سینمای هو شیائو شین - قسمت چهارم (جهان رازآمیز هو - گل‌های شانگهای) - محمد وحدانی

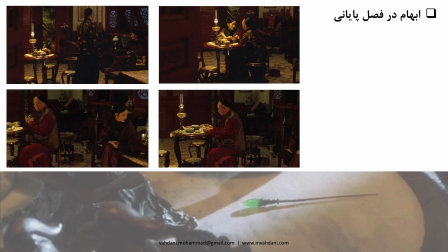که از نظر این منتقد در واقع این صحنه مربوط به اون خونه گلی که اول ارغوانی داشته وانگ رو اونجا ملاقات میکرده هیچ ارتباطی با اونجا نداره. و در واقع اگر مثل این جا که ما اینها رو با هم مقایسه کردیم،
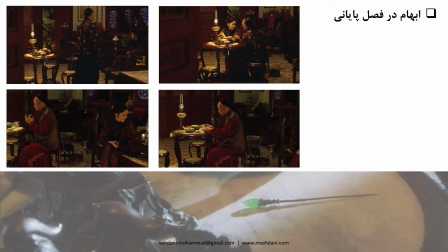دو تصویر بالا که مربوط به وانگ هستش رو شما از هر نظر مقایسه کنید با تصاویر پایین، متوجه میشید که به احتمال خیلی زیاد مکان یکسان هستش. تطابق نمای این صحنه نشون میده از پنجره و به خصوص کف اتاق تا تزئیناتی که روی درهای چوبی وجود داره،
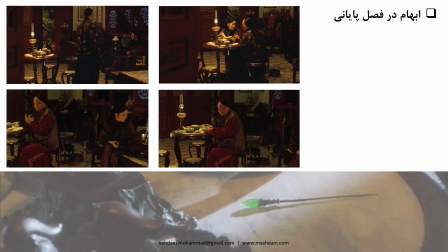نشون میده که اونجا احتمالاً همون خونه گلیه که ما از اول فیلم محل ملاقات‌های وانگ با ارغوانی بوده. وقتی تو صحنه پایانی ارغوانی رو با این کاراکتر میبینیم، کاراکتر جدید میبینیم،
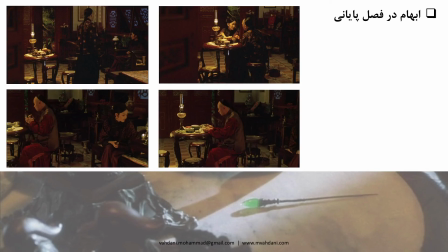پیش خودمون میگیم آیا زمان زیادی گذشته؟ آیا ارغوانی دوباره به خونه بازگشته؟ دستگاه روایی او همجور که گفتم یه ماشین منضبط ارائه اطلاعات قطره چکونیه که به شکل بازیگوشانه این حساسیت ها رو به وجود میاره و این سوال ها رو ایجاد میکنه و اجازه
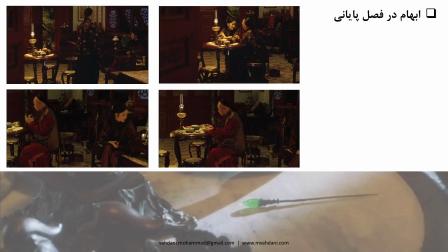نمیده نسبت به زمان و مکان صحنه شما اطمینان داشته باشید. برای همینه که حاصل این صحنه پایانی یک ابهام فراگیر در کلیت فیلمه و یک ابهام فراگیر در سرنوشت ارغوانی و رابطهش با وانگ هستش.
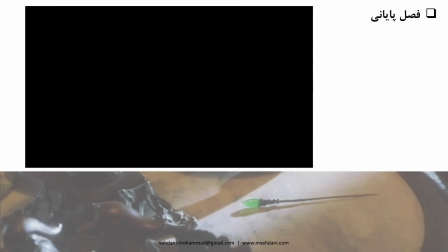بیننده در این آثار هرگز پاش بر زمین سفت نیستش. فیلم رو بارها و بارها میبینه و هر بار که در این فضاهای مبهم و شناور نکته کشف میکنه، احساس میکنه پی به یک راز یگانه ای برده که فقط اونو فیلمساز میدونن.
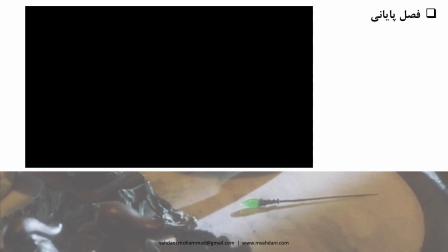این کیفیت مثل یه میدان مغناطیسی که اونو به تماشای دوباره فیلم ها میکشونه. چیز شبیه جاذبه ای که وانگ رو هر بار به سمت این اتاق ها و آدم ها و میزهای بازی و غذا میکشونه. و ببینید این صحنه رو یکی از پیچیده ترین
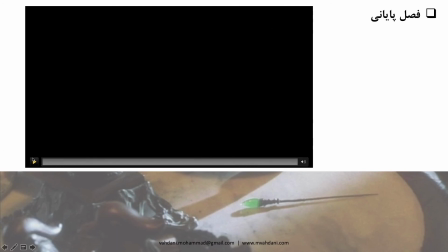پایانهای تاریخ سینما و بشنوید موسیقی که هر بار شما رو دعوت میکنه به تجربه این جهان استثنایی.